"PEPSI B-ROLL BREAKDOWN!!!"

I just kind of wanted to bring things back down and simplify the look of this scene,
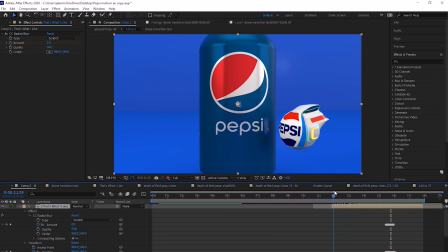(8:10)
just adding that traditional product B-roll style with the blue backdrop, right?
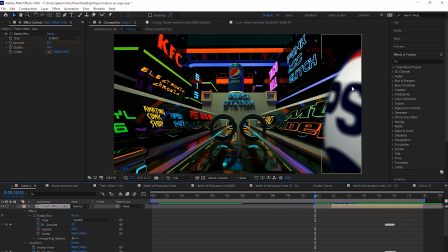(8:16)
So as you can see, the drone is slightly out of focus here in the foreground, and I did this on purpose, by the way. That way I'd be able to make a smoother looking wipe transition. So for about 10 frames, I had a mask drawn around this drone shape.
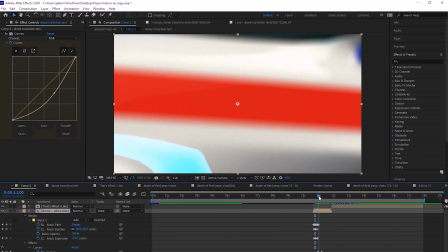(8:32)
Now it's pretty simple. So yeah, until it wipes out a frame, then boom, we're here.
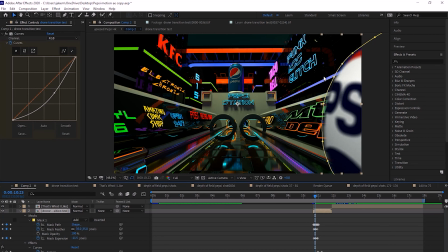(8:38)
Also, I added a slight color grade to the drone. So this is from the That's What I Like scene. So if we turn off the color grade, then this is how it looks.
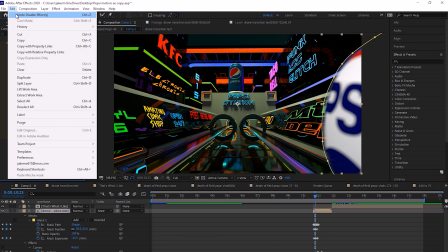(8:49)
So it's slightly different from the Pepsi station scene.
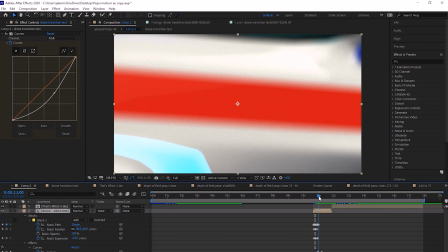(8:55)
So once it wiped this scene out of frame, then subtly I changed it back to its original color grade. Now, I mean, it's a very subtle technique, especially if you're a filmmaker, you want to make sure that you get the subtle details down.
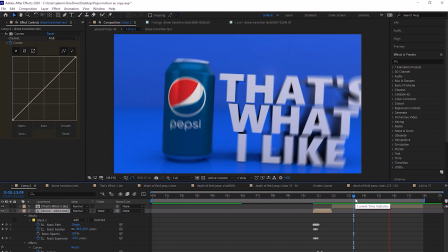(9:11)
This was very much an anvil moment for the drone. It's almost about to be crushed by the That's What I Like sign.
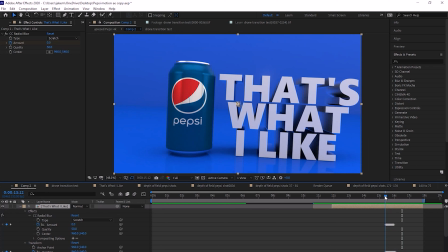(9:19)
So I did add camera shake in Cinema 4D, but it didn't have a very impactful look. So to make it a little more impactful, I added motion blur. You could kind of see it's a little blurry around the edges, just to kind of make it more impactful and more photorealistic. So this is what the scene looks like actually by itself.
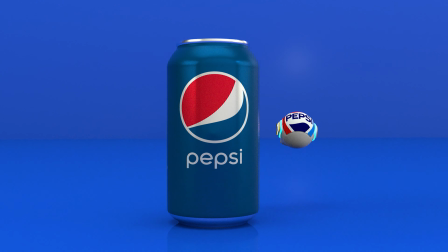So that's everything, and I just want to say thank you guys so much for the support. This was an idea that I've had since September of 2020, and then I finally finished this video by April 6th of 2021. So I mean, being able to take my time and learn the things I needed to learn for it, the payoff was just seeing it finally finished and then also getting such a positive response out of it. So it really means a lot that you guys had such nice things to say about it. I just want to say thanks again for watching. Don't forget to like and subscribe. Hit the bell button if you like so you can keep up with my shenanigans. And then feel free to leave a comment right below this video, guys. Don't be shy. We will see you next time. Boom! Whoops. One sec.